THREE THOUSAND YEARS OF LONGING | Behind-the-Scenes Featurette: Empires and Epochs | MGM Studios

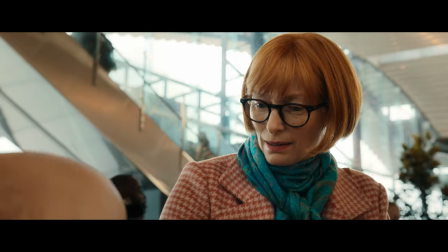0s My story is true. You're more likely to believe me, however, if I tell it as a fairy tale.
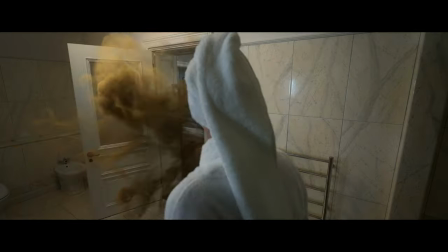10s
You could sit around the fire and tell the story, and it would still be compelling.
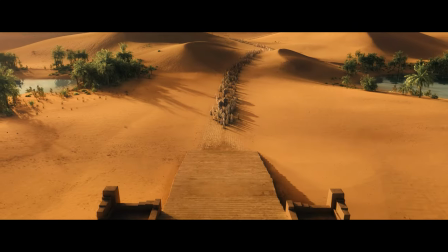16s
But on top of that, you add this beautiful landscape of visuals that George has put together.
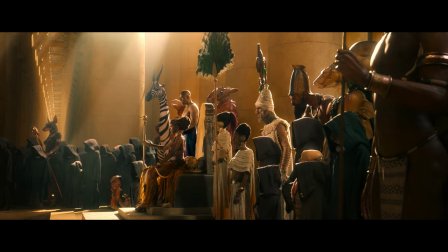22s
The sets are incredible.
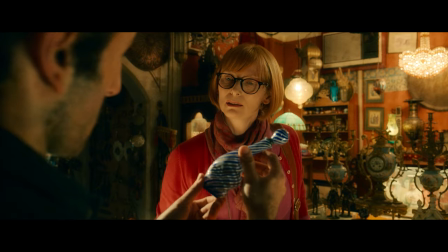26s
There's a fine line in this movie between what's real, what's hyper-real and what's a memory. The djinn is obliged to tell the stories that really affected him over 3,000 years.
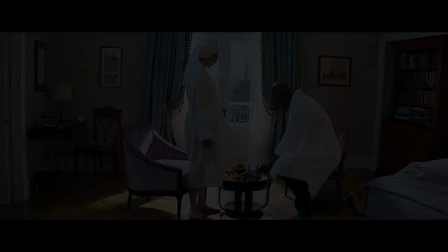39s Well, it's quite a story.
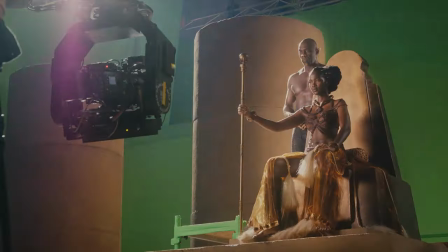45s
That starts taking us all the way back to the Queen of Sheba. George wanted to start off with a kind of subdued colour range.
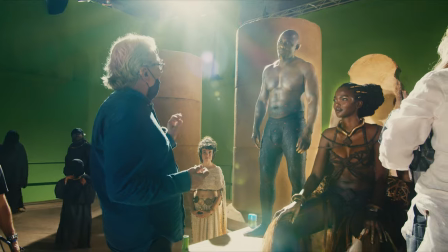54s
One of my favourite costumes is the Queen of Sheba's dress.
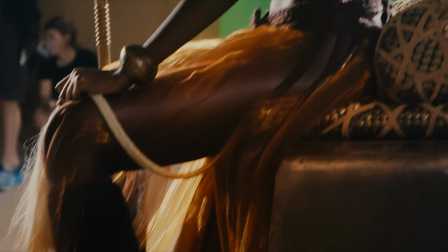57s
She could have conquered Vikings and woven a dress out of their blonde hair.
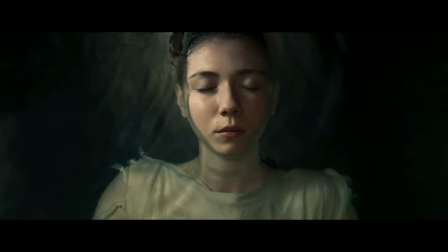64s Oh!
Later on we end up in the Ottoman Empire.
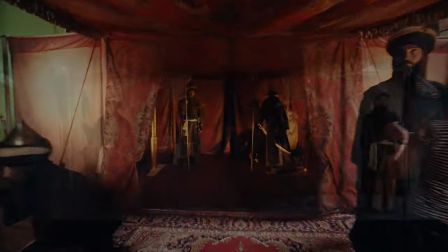68s
George wanted to make very distinct looks for each story.
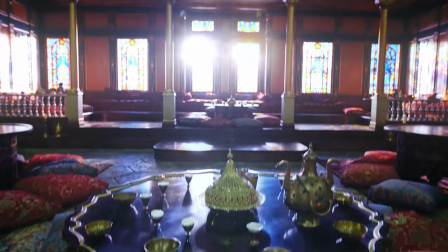73s
The main Imperial Hall was developed to make it more decorative and more colourful.
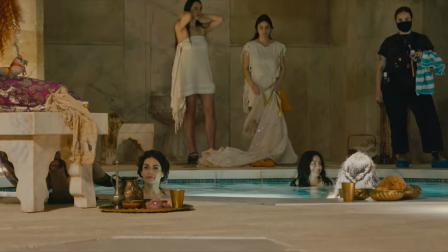79s
The harem bathing pool was a wonderful set. It's all stone and parches. It was important that each time period had its own distinctive lighting, colour palette.
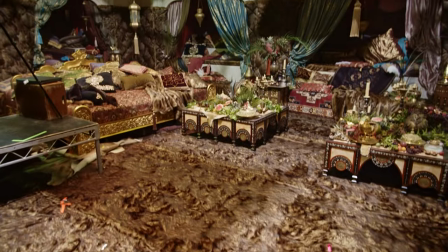92s
We developed the bedchamber and we covered it in fur, floor, walls and it was quite exotic. They needed to be magical storytelling and each costume had to tell a lot of the story.
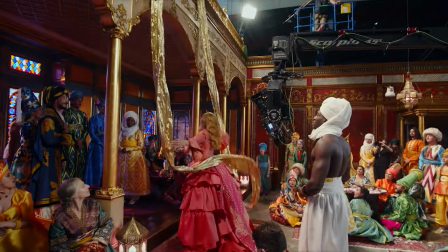106s I could not wish for more.
There's a feeling that the worlds are all woven together in one big tapestry of time.
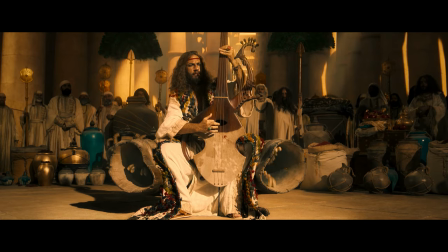116s
It's unlike anything that you're going to see out there in the theatres today.
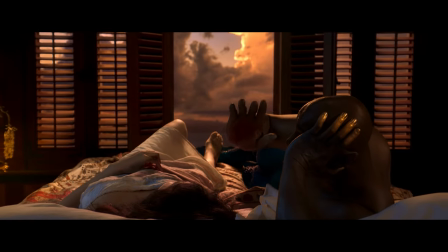120s
I'd love the audience to see the kind of effort that we put into the imagery in the theatre.